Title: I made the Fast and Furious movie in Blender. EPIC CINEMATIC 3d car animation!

Hi guys, today I'm going to tell you about how I recreated the race scene from the first Fast and Furious movie. This was an incredibly ambitious project and probably one of the toughest I've ever attempted in Blender. Now, the Fast and the Furious. I absolutely love this movie. It's got everything.
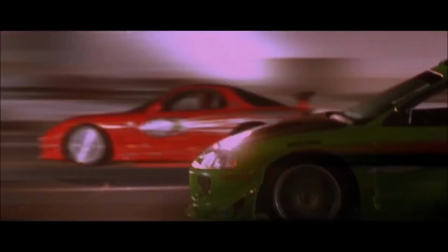0:51 Amazing cars, great racing, and a fun story with fantastic characters. So where do you start on a project like this? Firstly, I watched the race scene a bunch of times to get a feel for the elements that I wanted to take from it.
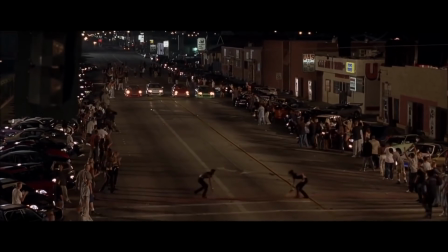1:07 There are a ton of little details that you notice, such as the girls running across the road to paint the start line,
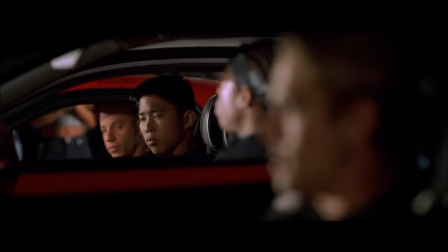1:13 and this great focus pulling shot of the drivers' faces. These little touches will really add to the animation. So I started by creating the cars.
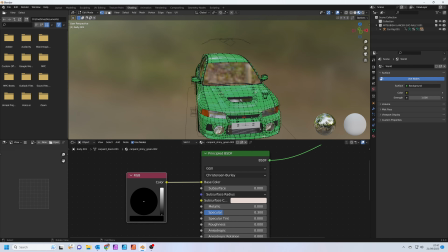1:22 Now, I'm not super talented at modelling, and this wasn't intended to be an exact recreation of the cars, but more like a tribute.
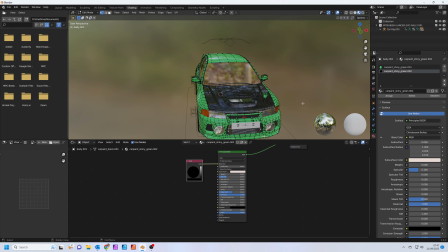1:30 So I found some cars in Blender Kit and from within the transportation add-on that I thought looked like a good fit. I'll link to all the add-ons I used in the description below so you can have a look yourself. I traced the graphic from the side of Brian's car. I'm not exactly sure what it is, but I think it might be some sort of eagle.
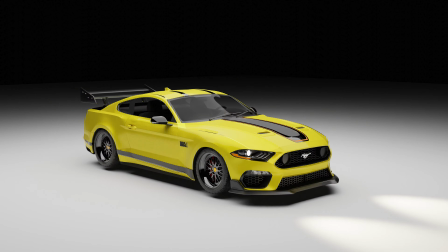1:47 Then I worked through each car, customizing the paint finish and adding a spoiler until I was happy with them. Back in Blender, I started blocking out the street scene. This was a really fun part for me as it brought all the elements together.
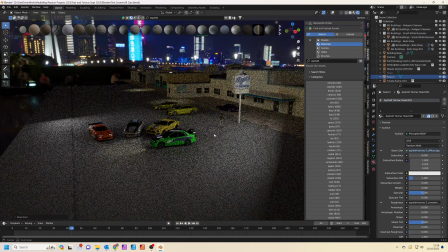2:02 The street is very wide in the movie, so I just eyeballed the distances using the cars as a basic reference for size. The crowd was massively important to the scene and would have been impossible for me to model and animate myself. So I got really excited when the population add-on came out, as it was just perfect for this scene.
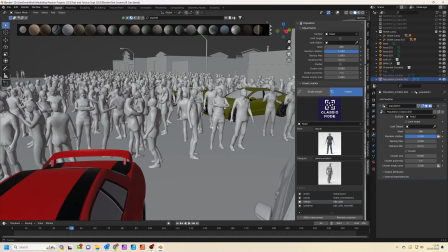2:21 It's so easy.
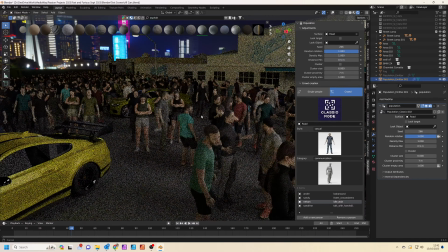2:22 You define the plane where you want the crowd to appear, then choose some character models and actions for them, and everything else is automatic.
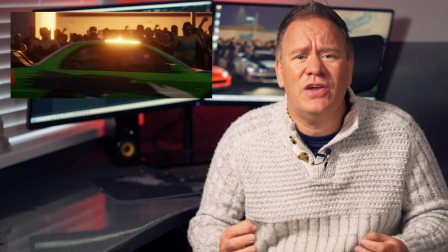2:30 And it adds a ton of realism and interest to the scene. To get the road texture to look a bit more patchy and old, I used a Voronoi texture to add some colour variation in the rectangular patches.
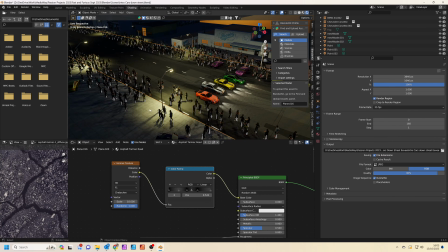2:42 This help breaks up the repeating pattern and adds variety to the road material.
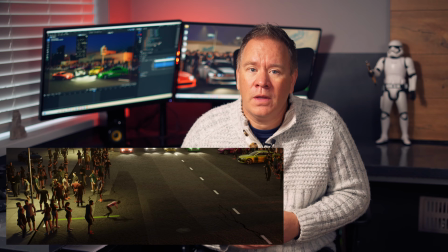2:46 The girl running animation came from Mixamo, whilst I animated the line drawing on with a shape key.
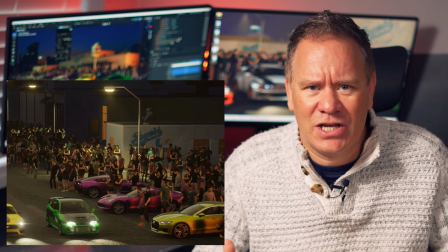2:52 I also added some little details like this steam vent to add some extra realism. Lighting this shot was a big challenge for me. Even though the scene is quite dark, there are a ton of lights in it. The street lamps, the headlights from the cars.
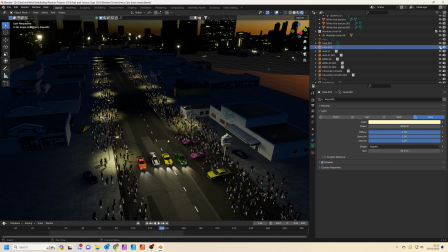3:07 I wanted it to remain dark, but the cars still needed to stand out. So I ended up using two huge area lights just to pick out the road.
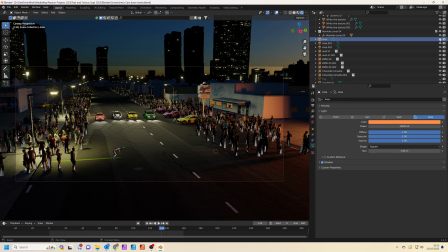3:15 Then I added a bright orange area light at the side of the scene to pick out the crowd and add some additional interest in the foreground.
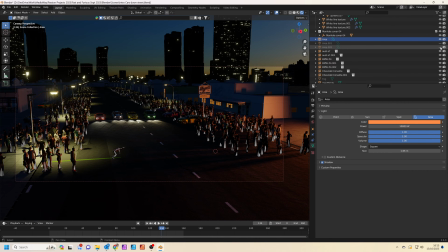3:23 It also makes it look like there's something going on at the side of the camera. Don't be scared to alter the lighting for each scene.
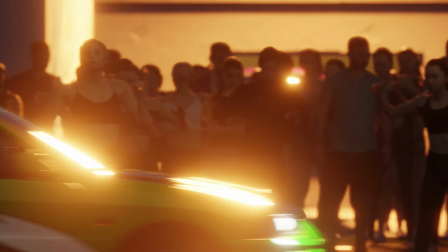3:29 For this scene with the cars going by,
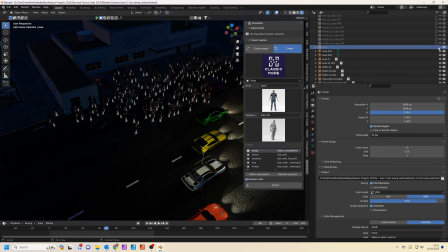3:31 I added a backlight to the crowd to put them in shadow and focus the main lighting on the cars to make sure they are the centre of attention.
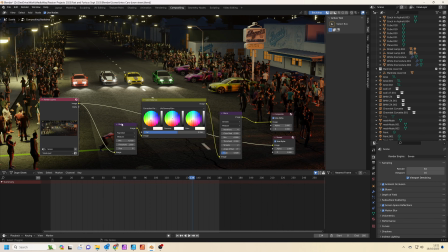3:39 I rendered the scene with cycles, adding a simple colour grade in the compositor with the colour balance node, and using the glare node to add a bit of flare around the point lights.
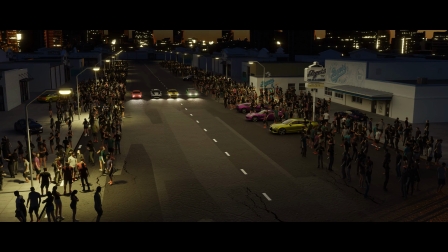3:49 However, after I rendered the scene, I got this flickering effect with the headlights down the road. I tried loads of things to solve this, from bigger headlights to more samples, but I just couldn't solve it. Then I had the brainwave to render in Eevee, and I intended to mask out the headlights and join the two renders together.
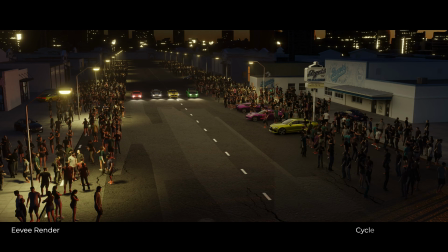4:09 However, after I rendered the scene in Eevee, it looked so good, I decided to render the entire project in Eevee.
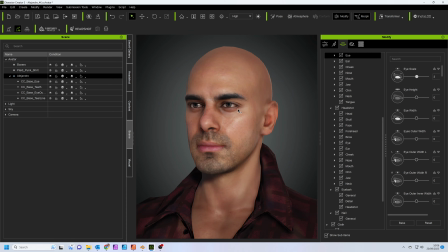4:15 The two main characters were really important. I used Character Creator to design my versions of Brian and Dom, inspired by the movie. I created a basic face animation in iClone and then imported them back into Blender.
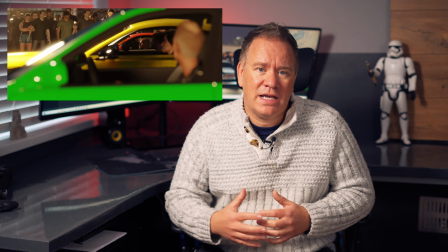4:30 I used these models in this focus racking shot. This is really easy to set up.
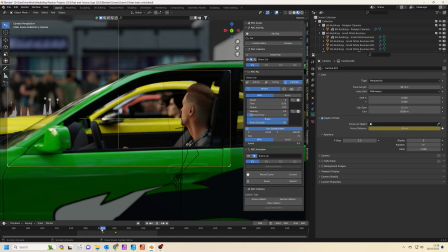4:35 I just animated the camera focus point to go from Brian to Dom, which was really effective.